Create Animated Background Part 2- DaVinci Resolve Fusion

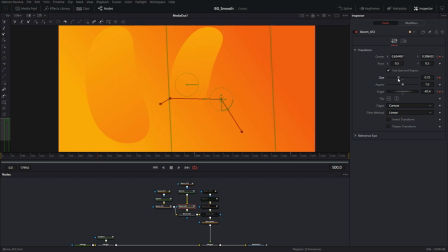up. Next frame.
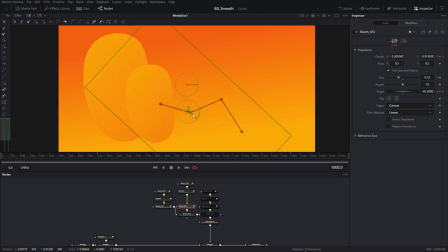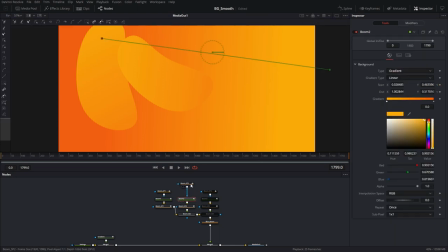Okay. Then I'll do the same thing for the last one.
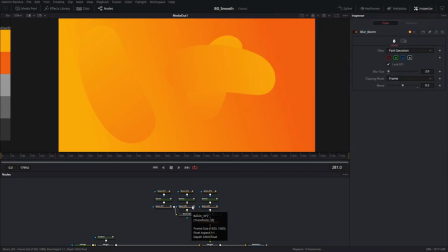So I went ahead and animated just the transforms on the other 2 shapes, just different sizes, and move them around every 500 frames or so. And this is what it looks like. Let's go ahead and make a section out of it.
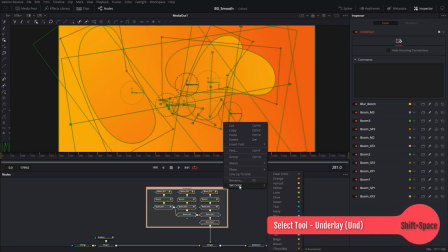Underlay. I'm going to give it a teal color.
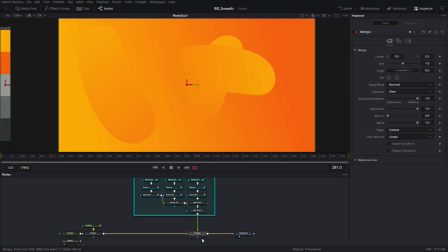And that's good. And then finally, I'm going to go into this merge and turn down the blend opacity, so these shapes are blending with the background a little more. Now, before I continue, I'm going to save my file as I work.
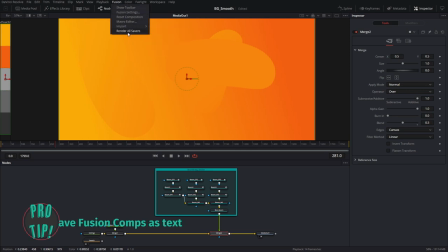As you know, if you click on Fusion, it does not give you an option to save. So I'm going to choose all of my nodes, just like that.
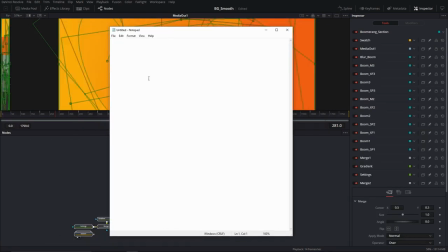Copy, make a new notepad file, text editor, and paste it in there.
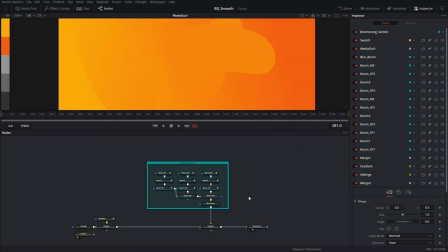And I can save this on the desktop and close this. So as I'm working, I'll keep saving it in a text editor so that I don't lose my comp. And that way I can import this, copy and paste the comp into any project that I'm working on without having to deal with Resolve's own project files and a file management database.
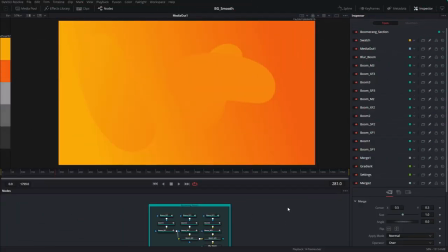Now what I want to do is create some primitive sphere shapes to contrast with my sort of organic looking B-spline shapes.
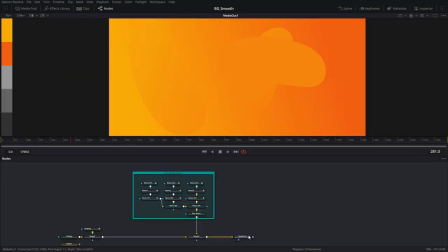So for that, I'm going to create a background node.
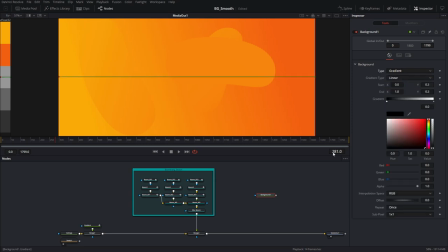And I'm going to make a gradient for this. Pick screen color. I'll take my two trusty colors here.
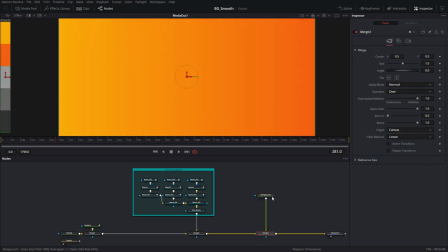Okay. And then I'll pipe this in and put an ellipse mask on it. There you go. And that looks good. Now I can go back and move my gradient handles to give it a little bit of shape.
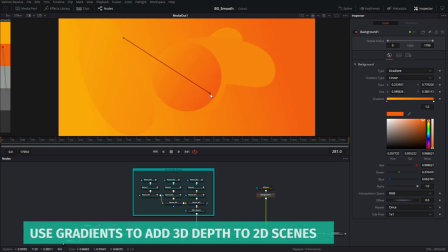Now, again, if you extend these, they are going to, these spheres are going to blend in with the background a little more.
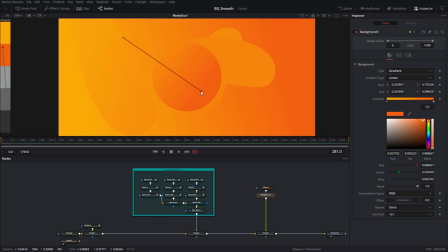And if you give them a lot of one type of color, then they'll contrast with the background and have more of an edge. Next, what I want to do is give it a little bit of grain. So I'm going to use my film grain node.
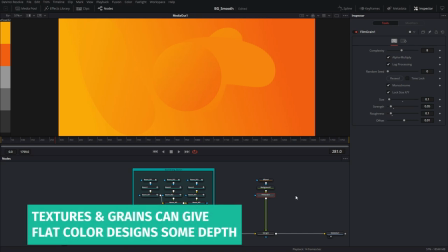I use this technique a lot where I'll be using flat color motion graphics, but I'll add some texture to them just to give it more depth.
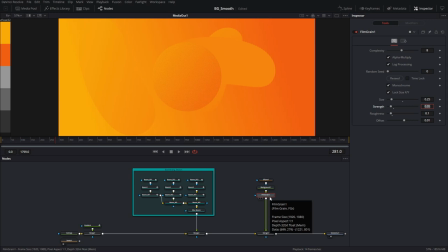So I'm going to set up my film grain node to have this subtle grain look. Then I'm going to add a transform node to my sphere, and now I can animate. I'll do the same thing that I did earlier. Every 500 frames, I'm going to change the size, the position, and as well as the gradient handle. So I'll do the first one, and then I'll copy and paste three more spheres just like it. So let's go to frame zero. Let's start right here.
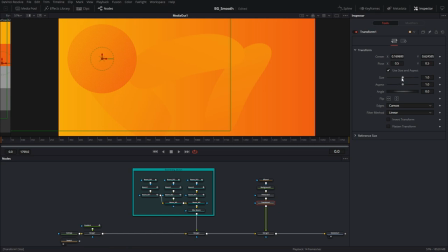This size is a little bit too big. That looks good. Okay. And then we're going to animate center, which is position, size, and we're also going to animate the background handle right here, which we'll do separately.
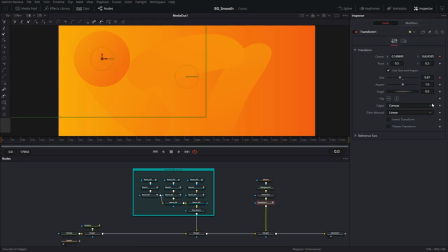So frame zero, that looks good. Go to frame 500. I'm going to move the position, then 1000.